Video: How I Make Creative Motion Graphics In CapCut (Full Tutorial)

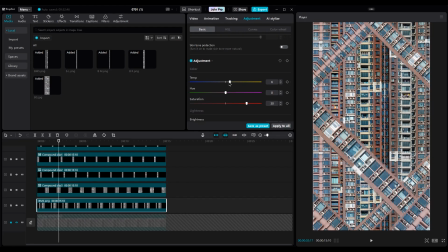8:08 the temperature to make it a little warmer now do the same settings for all layers i'll wait here for you guys to finish a few moments later
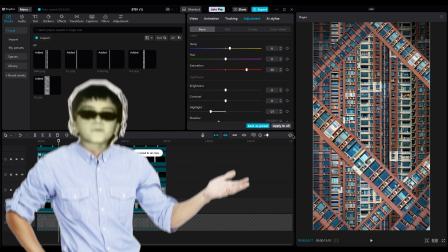8:16 don't do it manually just click on apply to all and voila it's done see what we created let's add more details add an adjustment layer and
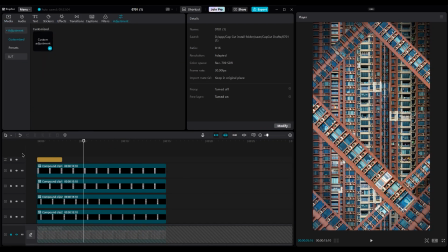8:24 increase the vignette to get more focus in the middle of the shot.
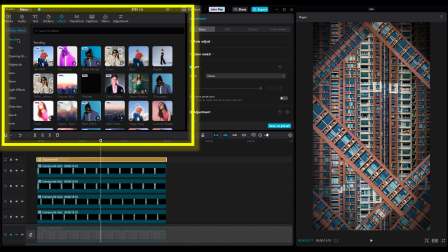8:35 You can add a hazy effect between layers to add some blur around the shot and make other buildings pop.
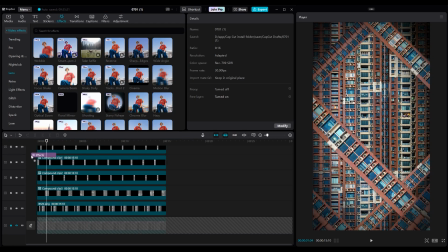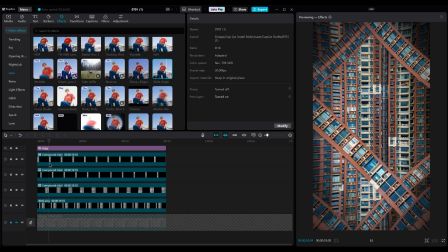8:47 But decrease the blur to 8. On top of all layers, add a wide angle effect to make this shot cool.
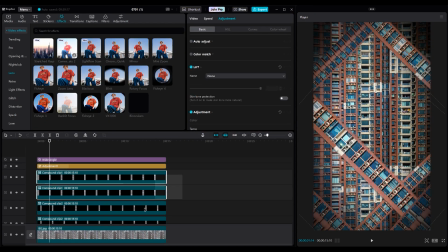8:56 Set the number to 10. Now select all layers and create a compound clip.
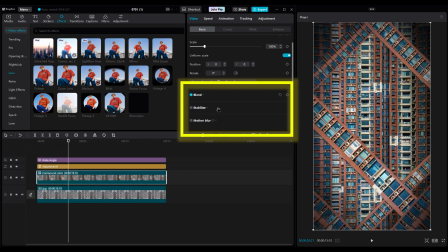9:04 Then add motion blur and set the number to 10. Because our animation is not very fast, we won't see much motion and because editors forget everything very fast
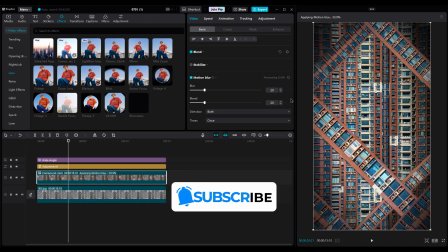9:13 make sure to smash the like button comment and subscribe to the channel if you haven't yet this is our final animation we made together
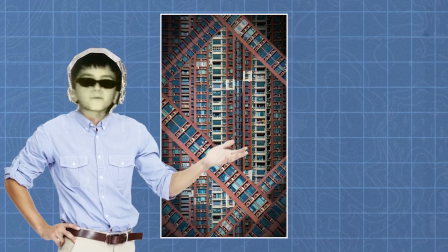9:24 let's send it to that mcdonald's girl worker to see her response and
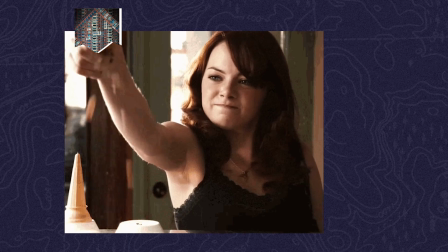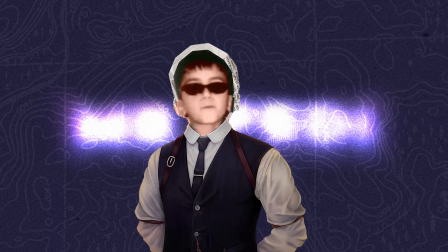9:35 remember as always stay creative